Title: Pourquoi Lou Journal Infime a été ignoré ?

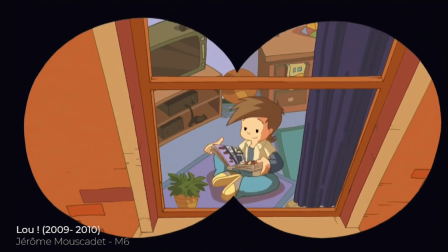Julian Neal en est le directeur artistique, mais, à confirmer, n'aurait pas eu un énorme droit de regard sur la portée et la production de la série.
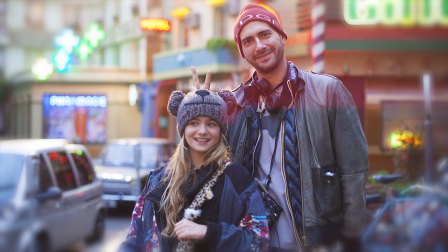Pour rattraper cela et toujours intéressé par le 7e art, Julian Neal se lance dans l'écriture et dans la réalisation du film, adapté de son oeuvre.
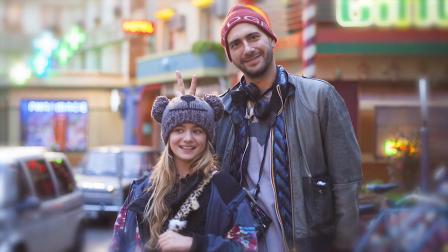Donc on ne pourra jamais reprocher au film de dénaturer l'oeuvre originale vu que c'est l'auteur lui-même qui la date.
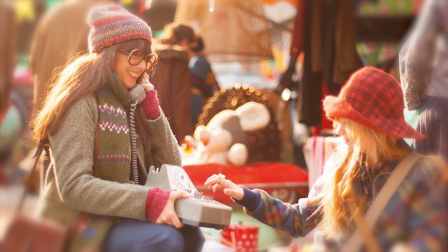Par chance, il a eu carte blanche et a pu exploiter autant qu'il le voulait son univers et ses envies.
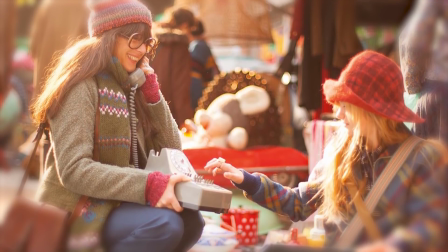Cependant, confronté à la difficulté du processus transitoire entre deux oeuvres
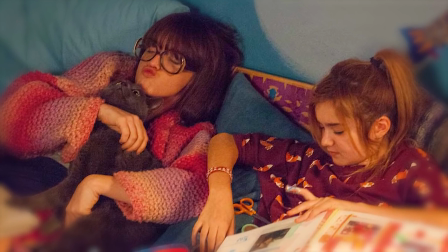Julien Neal fait des sacrifices pour se rapprocher un maximum de l'ambiance de l'oeuvre et des personnages Pour concocter une oeuvre d'1h40 Le film sort en octobre 2014 et malgré de retours publics plutôt positifs Il se fait déchirer par la critique et devient un flop au box-office Un destin complètement injuste Parce que Lou Journal Infime est un film qui fait du bien
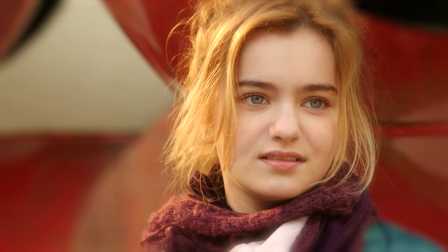Que ce soit pour le paysage du cinéma français, mais aussi pour les spectateurs
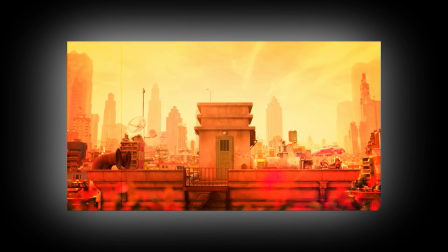Dans une ville inconnue aux attraits fabuleux, vit une jeune fille se nommant Lou.
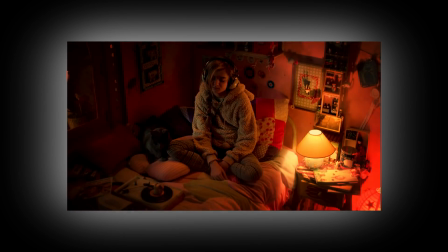A la fois imaginative, rêveuse et espiègle, elle cohabite avec sa mère, qui malgré son côté maussade et paresseuse,
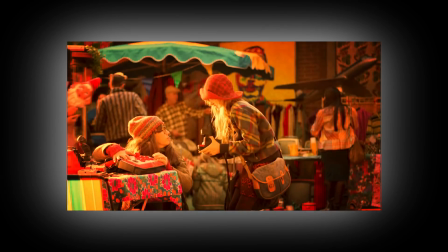forme un foyer chaleureux et chatoyant, avec ses couleurs vives, ses nombreuses créations étranges et ses collections de vieux objets.
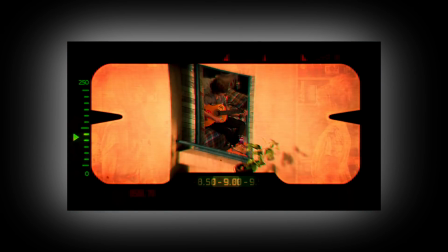Focalisée sur le bien-être de sa mère et sur le garçon qu'elle aime, Lou vivra de nombreux tumultes, et essaiera tant bien que mal à parvenir à ce que tout fonctionne.
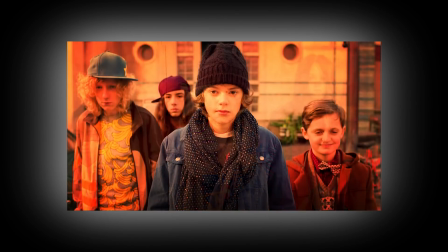Le film retrace le parcours de Lou dans l'adolescence avec ses rencontres, ses attentes, ses moments de bonheur et d'insouciance, mais également ses désillusions. D'ailleurs cette histoire, pour le moins simple et niaise, se dévoile quelques ingrédients cachés pour permettre au film de dépasser son statut de simple adaptation.
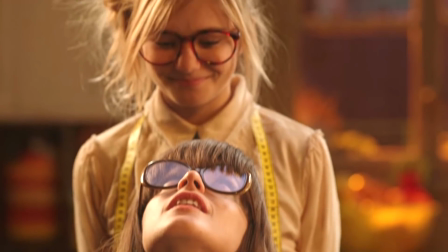Julien Neal respecte son œuvre et les codes cinématographiques pour l'emmener vers une autre direction.
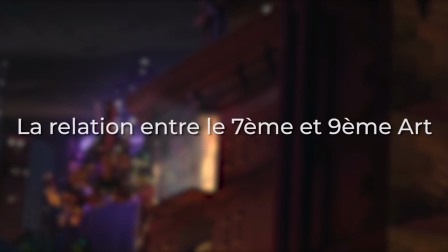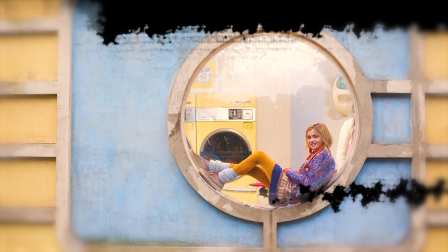Lou est un film d'image, je dirais même un film de technicien.
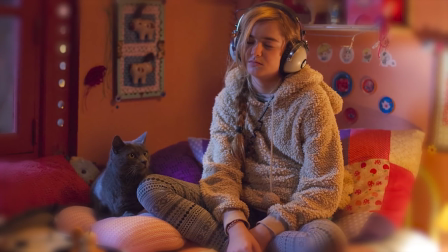Ce n'est pas péjoratif, surtout que ça ne délaisse pas son scénario Car la technique va justement accompagner la narration pour former un tout cohérent et rafraîchissant On avait pu le voir avec Zack Snyder qui était fortement influencé par l'art graphique des comics et des storyboards Et on retrouve cette même sensation
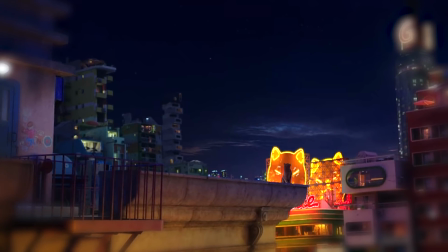La direction artistique et la réalisation ont une touche bande dessinée dans l'image Que ce soit dans sa lumière, sa composition, ses couleurs, ses décors, ses costumes
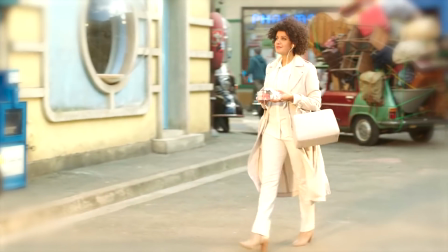Chaque département a su exploiter tout leur potentiel pour retranscrire un univers complètement en dehors du temps
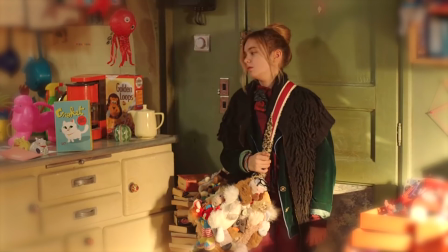Regardez ce travail, le sac de loup, ses costumes bariolés,
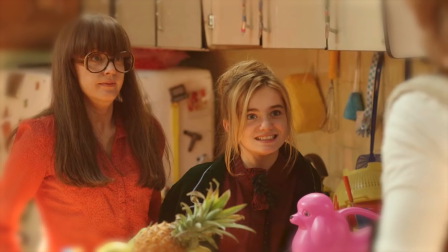l'appartement à la décoration Big Eye Même les perruques ont demandé un soin particulier pour les acteurs Le film est une vitrine à la création artistique et on peut comprendre plein les yeux C'est une des raisons pour lesquelles j'aime ce film Personnellement je peux être très réceptif à une oeuvre quand on me la montre bien Le fond guide l'oeuvre mais la forme est souvent délaissée Alors qu'ici,
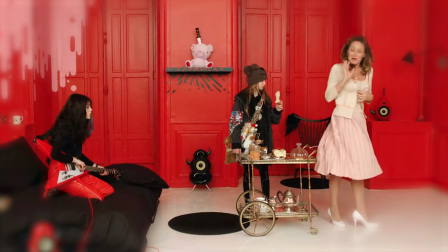elle retranscrit au mieux à la fois l'univers de loup mais également le propos du film Moi, c'est vraiment le meilleur souvenir, surtout de l'ensemble de ces trois ans, c'était la période du tournage.
Il y avait une super ambiance, on avait vraiment réussi à créer, ça a été tourné en studio à Brice-sur-Marne, et un petit cocon dans lequel, que ce soit avec les artistes, les techniciens, les comédiens, tout ça, un truc super agréable. On était entre nous dans nos petits trucs et on jouait dans nos boîtes à jouets, c'était vraiment ça.
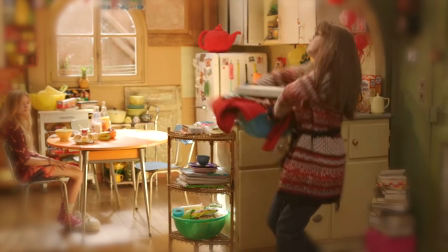A une époque où on privilégie le scénario et le comique dans ce type d'adaptation, avoir une direction artistique aussi riche fait du bien.
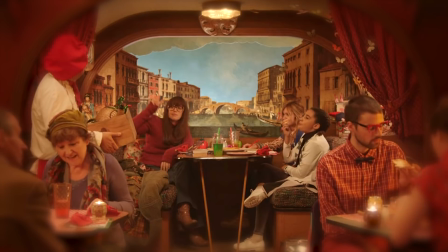Le but de Julian Neal et de son équipe était de nous plonger dans un monde imaginaire et irréel.
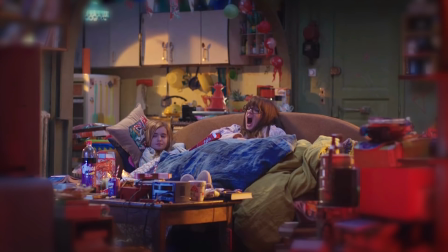Cela se présente comme un mélange entre le néon-futuriste à la Blade Runner, la culture pop rétro, colorée et japonaise, mais également par les univers de Jacques Tati, de Michel Gondry et Quentin Dupieux.
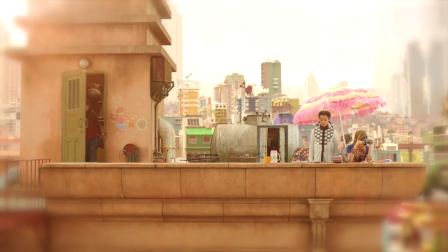Un melting pot des genres et des cultures qui offrent une dimension unique au film. Résumé en deux scènes.
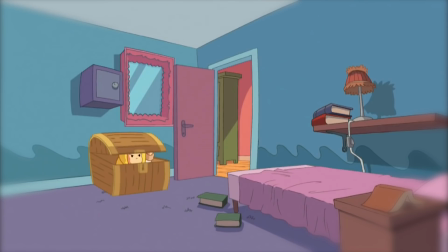La première, la malle de la honte. Métaphorique dans la BD, elle devient un mini cosmos extérieur, rempli de coussins et de peluches.
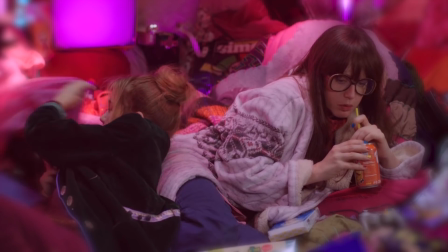Un lieu apaisant et calme, pour extérioriser ses émotions fortes. La deuxième, c'est l'exaltation de l'esprit créatif de la mère avec Sidéra.
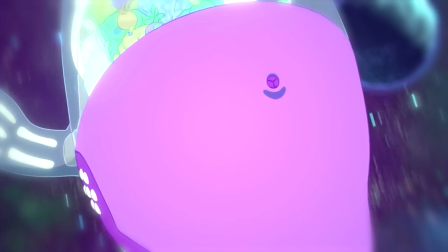La séquence animée est digne des meilleurs animés japonais, et même plus proche de nous avec Last Man. Regardez cette série, bordel !
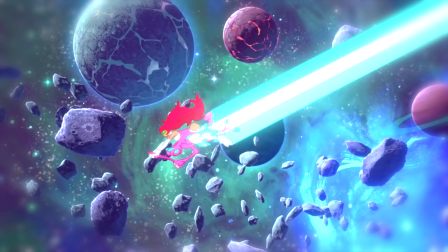Elle montre que la mère s'épanouit pleinement grâce à sa passion et à son imagination. des séquences animées intenses qui donnent clairement envie d'avoir une série plus longue.
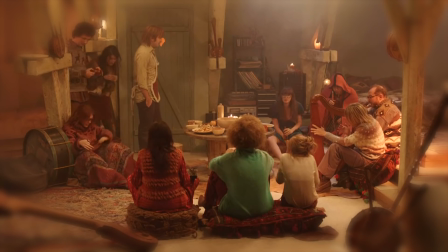Pour revenir de manière plus précise sur la photographie, ce qui en ressort c'est sa maîtrise.
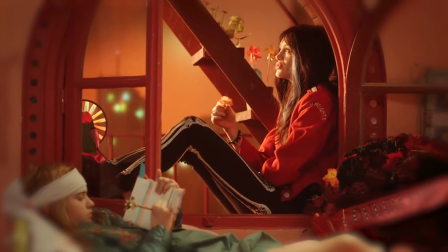On ressent comme on a dit l'influence de la BD, dans son respect des perspectives, sur la règle des tiers et de la symétrie, ou encore sur sa profondeur de champ.
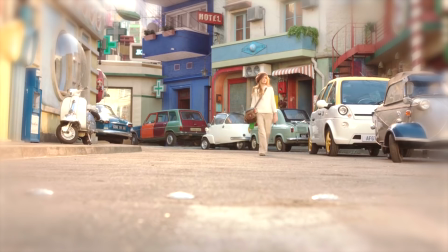La petite ville dont le nom est même pas cité, ou aucun repère spatial n'est donné, recorge de petites trouvailles visuelles, mais ce qui m'a le plus marqué, c'est la séquence dans le lycée.
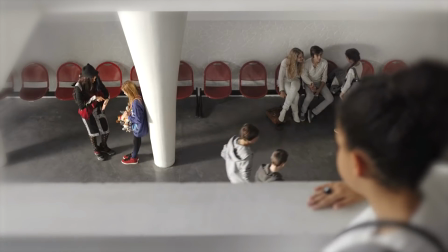Seul décor réel utilisé, car les autres ont été faits en studio, la couleur grise prédomine. Le lycée n'est pas l'endroit favori de Lou et de ses amis.
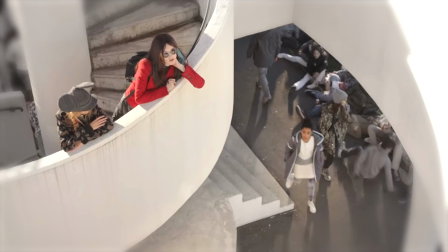Malgré cette cassure en termes de couleur et pour montrer son mal-être, Pierre Millon use les perspectives de la courbe focale pour isoler ses personnages et garder la dynamique de monde à part.
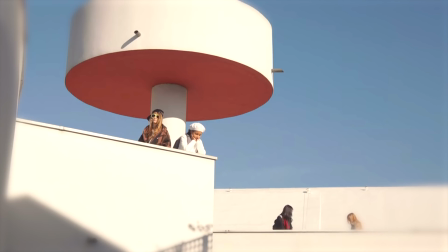Mais dans un lycée, les personnages sont en dehors du temps. Une photographie peu conventionnelle et audacieuse qui montre à quel point Pierre Millon a pu s'amuser avec la caméra.
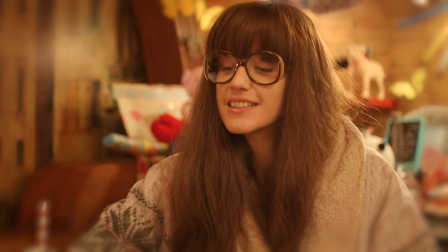Là et sur l'atmosphère musicale. Il n'est pas question de faire une comédie qui va à mille à l'heure avec des musiques drôles et dynamiques.
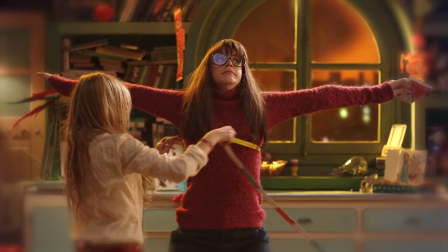Tout est une question d'ambiance et de décalque des sentiments. La musique est douce, inspirante, mélodieuse.
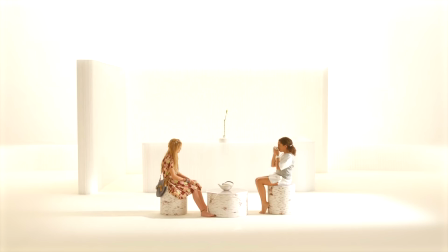Elle contribue à cette tendresse que veut partager le réalisateur.
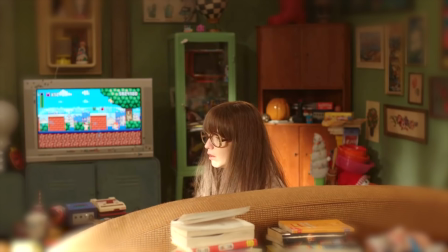Quand on voit le film et toutes ses ficelles, on sent clairement que le tournage a dû être une expérience folle où l'atmosphère chaleureuse a détenu sur tous les membres de l'équipe.
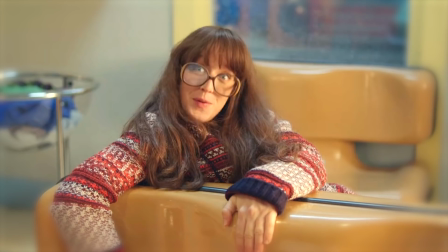Et d'après mes sources, l'ambiance sur le plateau était d'une bienveillance rarement égalée. Ça se sent, ça fait du bien et c'est inspirant. La passion était présente. Sur tous les plans techniques, l'eau journée à la film est rafraîchissant pour le cinéma français.
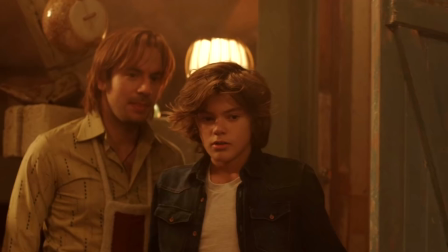C'est une ode à la créativité et à l'imaginaire, où chacun d'entre nous peut s'identifier. Julian Hill maîtrise son sujet et son univers pour apporter une immersion totale.
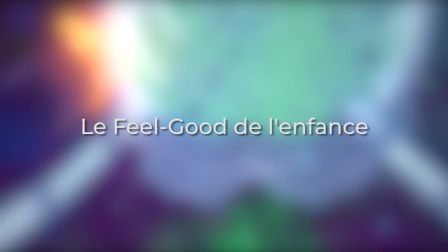On me dit souvent que je suis trop bon public, et parfois assez naïf quant à la qualité de certaines œuvres. Mais aujourd'hui je veux défendre ces films qui me sont chers, mais ils ne sont pas des nuits de défaut.
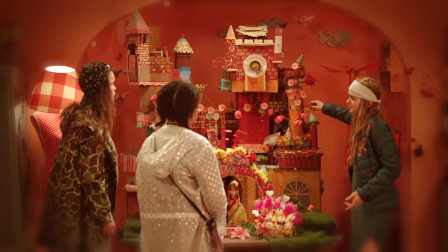Aux premiers abords, Lou manque une certaine dynamique rythmique, on sent clairement que le film est divisé en deux et son histoire reste assez niaise,
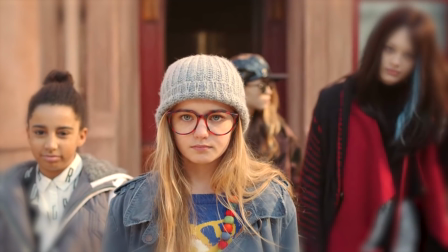mais jamais elle ne sera simpliste ou dénuée de sens. Ce film parle à l'adolescent qui sommeille en nous, en montrant ses bons et ses mauvais côtés,
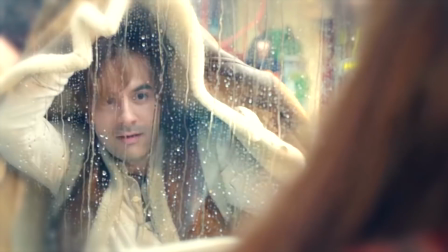sans jamais tomber dans l'exagération narrative, enfin sauf pour la danse de la joie.
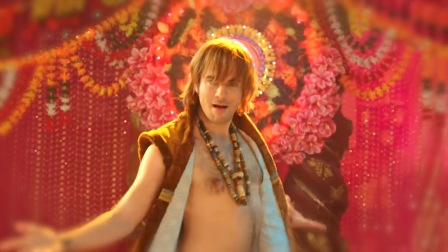Et encore cette scène est logique, ils traduisent physiquement les émotions qu'ils ressentent à cette période de l'histoire, le bonheur est à son paroxysme.
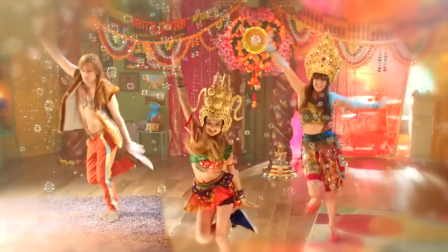On a tous fait une danse de la joie après un succès, et ici, pour garder une dose déjantée, elle s'incarne par une danse orientale, parsemée de petites bulles. Je me rends compte que j'adore chaque élément de ce film.
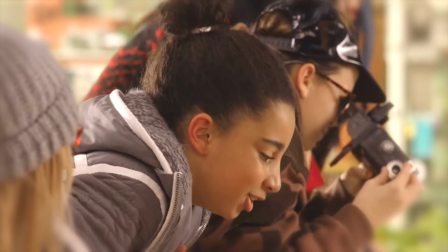Même s'il condense les 4 premiers tomes de Lou, le film reste très fidèle au support d'origine sur ses personnages attachants, son univers qui baigne dans une profonde tendresse, et ses thématiques emplies d'empathie. Ce film procure un sentiment de joie, et on en a vraiment besoin aujourd'hui.
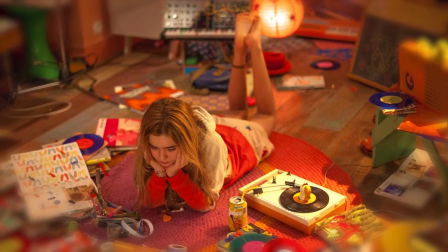Malgré ses frasques fantaisistes, Lou parle de la solitude, des troubles de l'enfance, de la timidité, mais surtout de la responsabilité des parents.
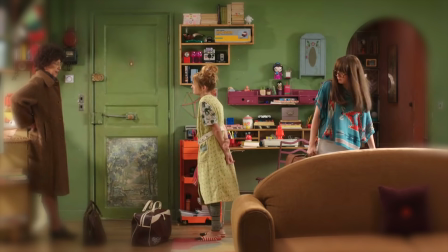La relation fusionnelle qu'entretiennent la mère et sa fille est lourde de sens. Malgré les difficultés et les obstacles, le bonheur est atteignable, et prendre la vie du bon côté ne fait jamais de mal.
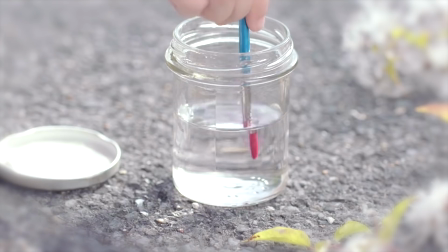C'est par leur imagination et leur goût pour l'art que cette famille s'épanouira. Mais ce n'est pas là où le film brille selon moi, mais j'y reviendrai en temps voulu.
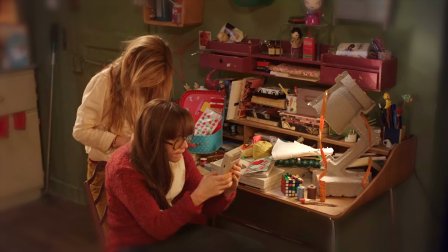Lou montre la vie de sa protagoniste à travers des étapes importantes de sa vie, qui ne sait plus où donner de la tête tellement elle est excentrique et rêveuse.
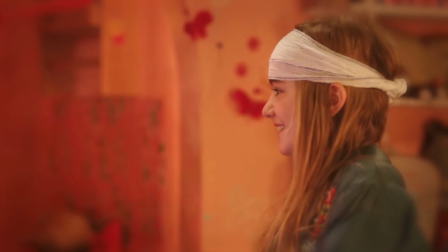Mais jamais il ne sera fait mention d'un retour sur la terre ferme, mais justement d'assumer ce côté un peu lunaire, car c'est ce qui fait notre personnalité.
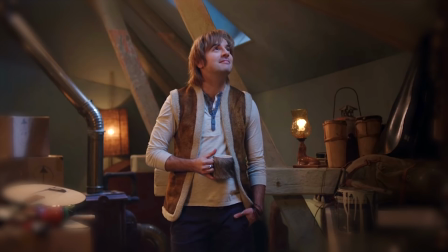Il faut écouter l'enfant qui est en nous, ne pas l'écarter, sinon la vie sera morose, comme le montre si bien la grand-mère. Bon, ça me permet de faire la transition sur les acteurs, même s'ils sont tous très bien choisis, il y a quelques fausses notes, surtout chez les enfants.
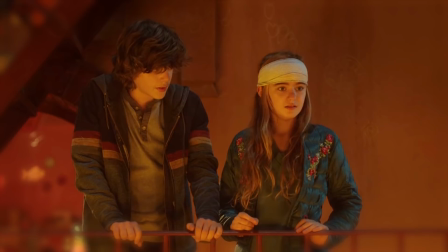Chose acceptée en bande dessinée et pas forcément au cinéma, ce sont les dialogues. Leur précision et leur lyrisme sont assez difficiles à transmettre pour des jeunes acteurs.
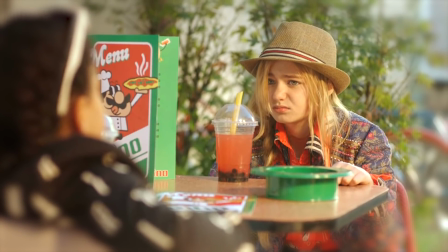Ils sont très bien écrits, mais de la part d'enfants, cela fait un décalage un peu désagréable. On ressent un côté « trop adulte », assez artificiel dans leur diction par moment.
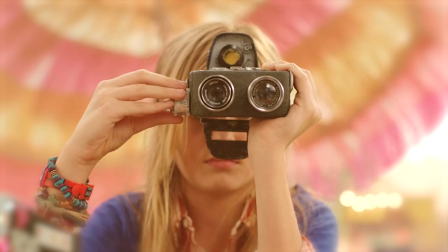Après, c'est loin d'être facile, vu que Lola Aseron, qui incarne parfaitement Lou, porte tout le film en tant que narratrice.